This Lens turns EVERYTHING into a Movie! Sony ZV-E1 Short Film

This lens turns your life into a cinematic movie.
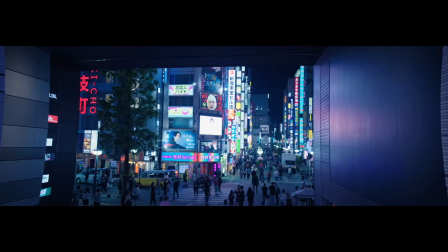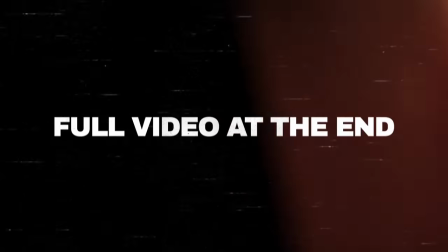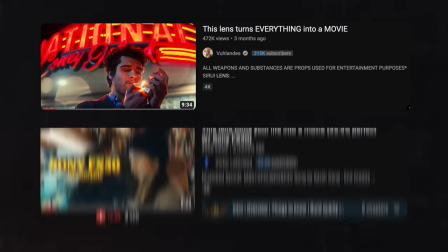14s
So I saw the videos by Volandis and Victor Lap for Tesla,
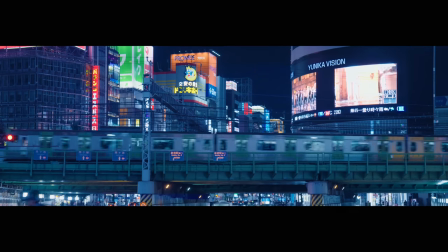17s
and I got immediately inspired and wanted to take that concept and apply it to Tokyo, but cyberpunk it.
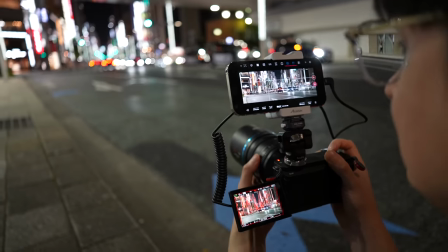23s
But one thing I noticed that hasn't yet been shared yet is an easy monitoring solution for de-squeezing anamorphic lenses as we shoot.
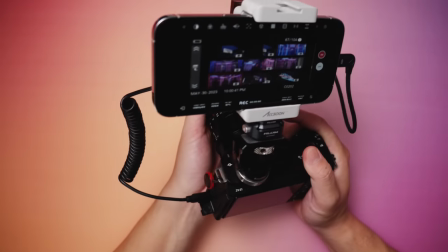29s
So we're gonna be going over this setup here along with everything else we use to make this short film happen.
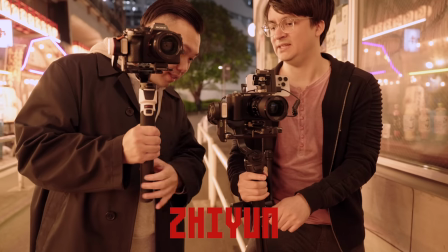34s
And also a huge shout out to Zhiyun for supporting this fun little project.
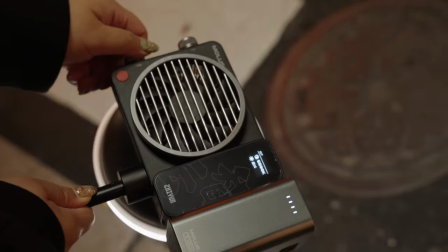38s
They got some new gimbals that are coming out along with this insane portable pocket 100 watt light, which we used to film this short movie.
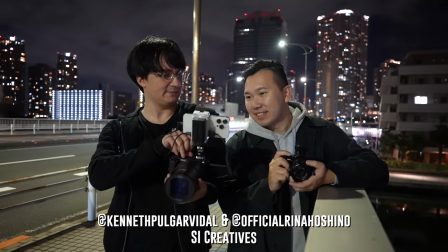44s
And we couldn't have done it without our friends Kenneth and Rina.
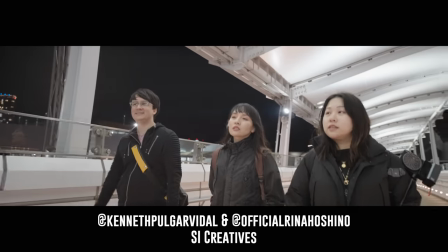48s
They're Tokyo-based creators with a huge passion in filmmaking, and they've literally searched up and down the city for the best spots that resemble the cyberpunk look.
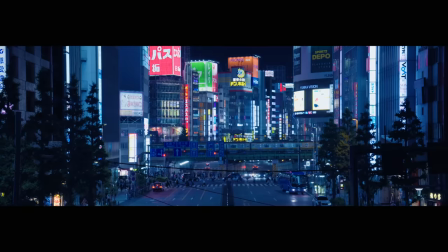56s
So when you think of cyberpunk, I mean, you think skyscrapers, you think big neon lights,
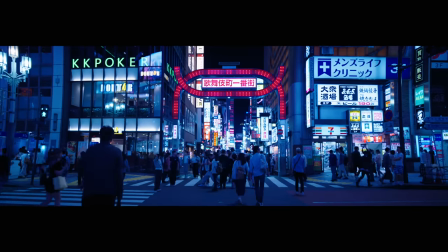61s
big ads, you think flashing lights, you think almost like things screaming at you to try to get your attention. This right behind us is actually a really great example of what to look for. Something about vending machines just always has a cyberpunk feel to it.
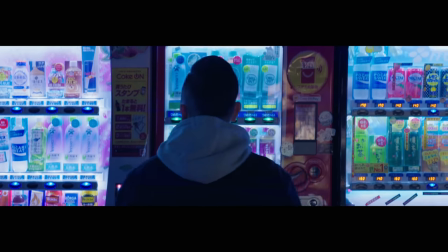74s
The very nature of the way they're displayed, the way the drinks are displayed, and they've got lights flashing everywhere, they've got colors everywhere.
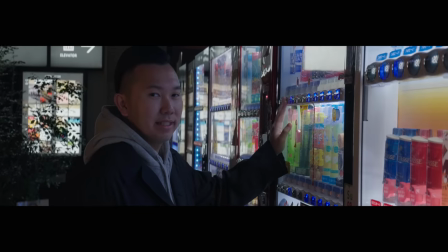81s
All of that just feels very cyberpunk. But in particular, what we always kind of keep an eye out for when shooting an alleyway shot here is at least some form of ambient light.
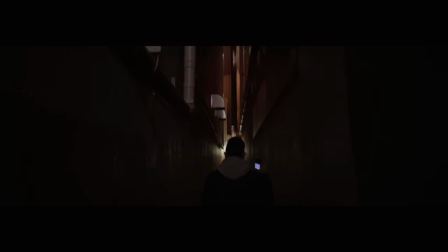90s
In particular, the one that we picked, there was like this red blinking overhead light that just cast this really ominous glow over everything inside. And then on top of that, at the end of the alleyway, we had just very bright lights out there that kind of just cast in and just filled in those shadows a little bit more.
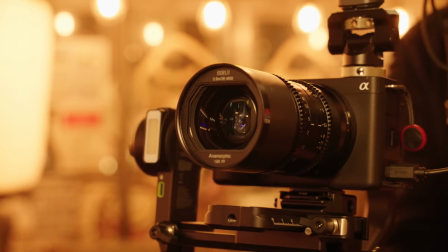105s
And the low light sensor of the ZV-E1 definitely helped us out a lot in these dark areas.
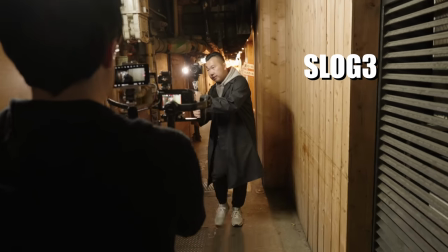110s
We shot an S-Log 3, taking advantage of the dual native ISOs 640 and 12,800.
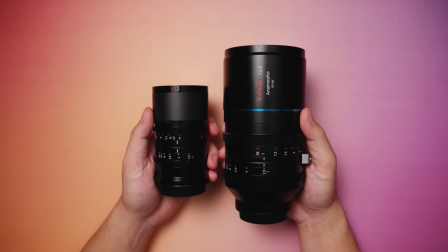115s
The main lenses we got are the Saturn 35mm and the Venus 100mm T2.9.
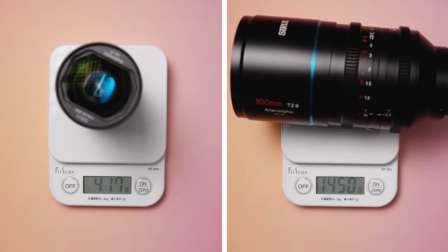120s
And boy, what a difference, right? Not just in focal length, but the size. Now the Saturn 35mm here is a gem.
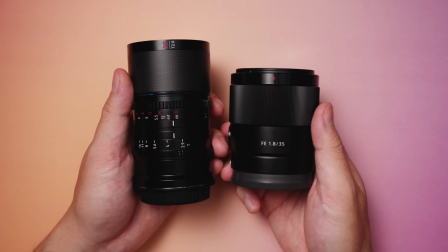127s
It's incredibly small and lightweight, partially thanks to its carbon fiber design. Now, anamorphic lenses give you a much wider view than what the sensor in our cameras would normally allow,
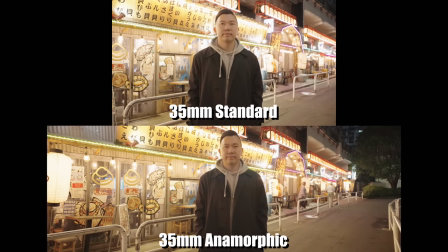136s
so the output of this lens is equivalent to a horizontal field of view of a 22mm spherical lens.
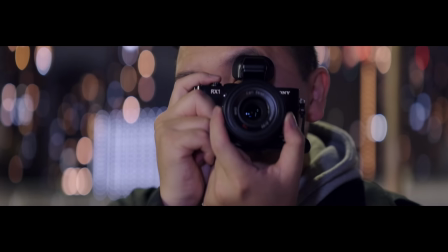142s
And because of that de-squeeze, your bokeh ends up having that trademark oval-shaped look. But of course, we cannot fail to acknowledge the most important characteristic of an anamorphic lens. The lens flare! The blue streaks! A bubble in neutral too, but come on, you gotta go with the blue.
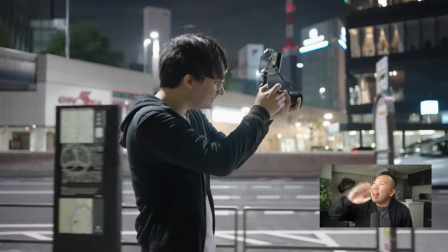159s
My friend Kenneth and I, during one night of our test shoot, literally just pointed at every single light source and just went like, ooh, ooh, ooh, get that taxi right there.
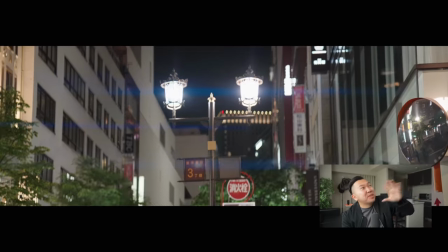166s
Oh, oh, point at that lamppost. Do you see the flare? Do you see the flare?
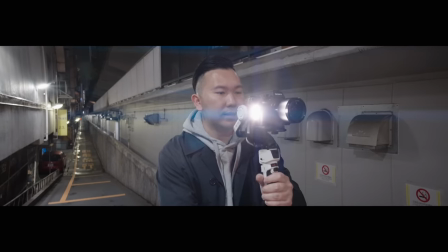171s
You know how in those like action movies where the SWAT team just come busting down the door and they're scanning the dark room with their flashlight?
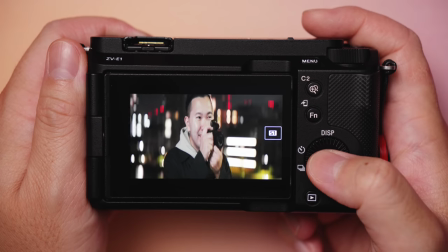177s
That's exactly how it felt. Of course, one caveat to using anamorphic lenses on these cameras is this is what it looks like on your LCD screen. Now, of course, we could invest in an Atomos monitor or a similar 5-7 inch monitor to help preview the footage, but that does add a significant bulk to the setup.
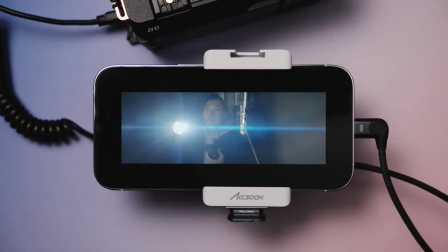194s
So the next best solution is using an iPhone.
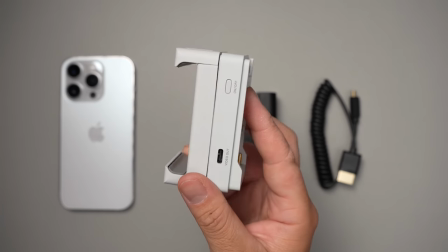196s
Last year, Axun released their CMO device that turns iPhones into a low latency pro monitor, and it has the option for you to input a custom de-squeeze number.
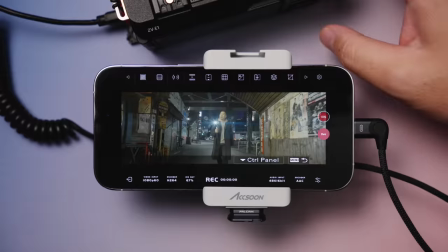205s
Punch in 1.6 and voila, instant previewing. And I highly recommend getting the slim MPF battery that charges via USB-C.
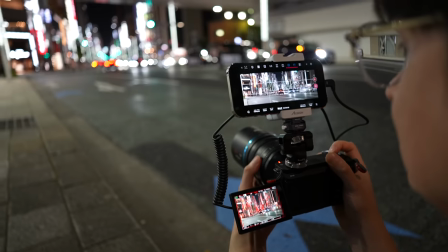212s
Although the app has a lot of pro monitoring features, we wound up still using the zebras and focus peaking on the camera to monitor exposure and focus.
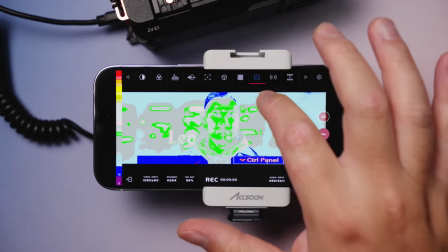219s
It's just not that clear on the app for some reason, even if we double tap to zoom.
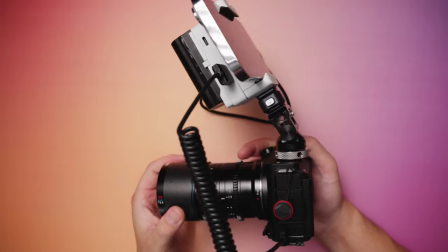223s
But regardless, this is probably the most compact, lightweight setup for fast anamorphic previewing.
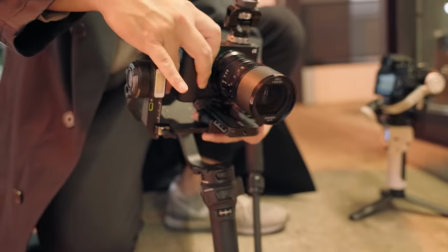229s
And I rigged it in a way where we can go handheld to gimbal really quickly with some of these Falcom Quick Release accessories.
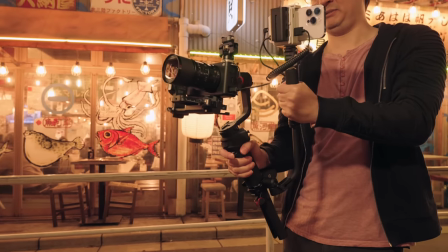234s
I will link everything down below, but the new Zhiyun Weebill 3S has an updated handle and wrist rest system, and that surprisingly came in clutch.
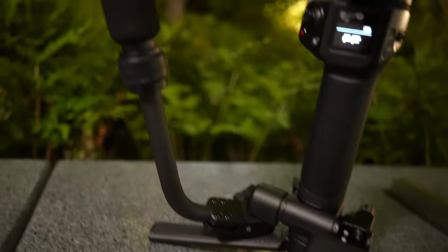242s
The handle here has a 1/4 inch 20 screw hole where I dropped a double-sided screw so that I can attach the phone monitor here.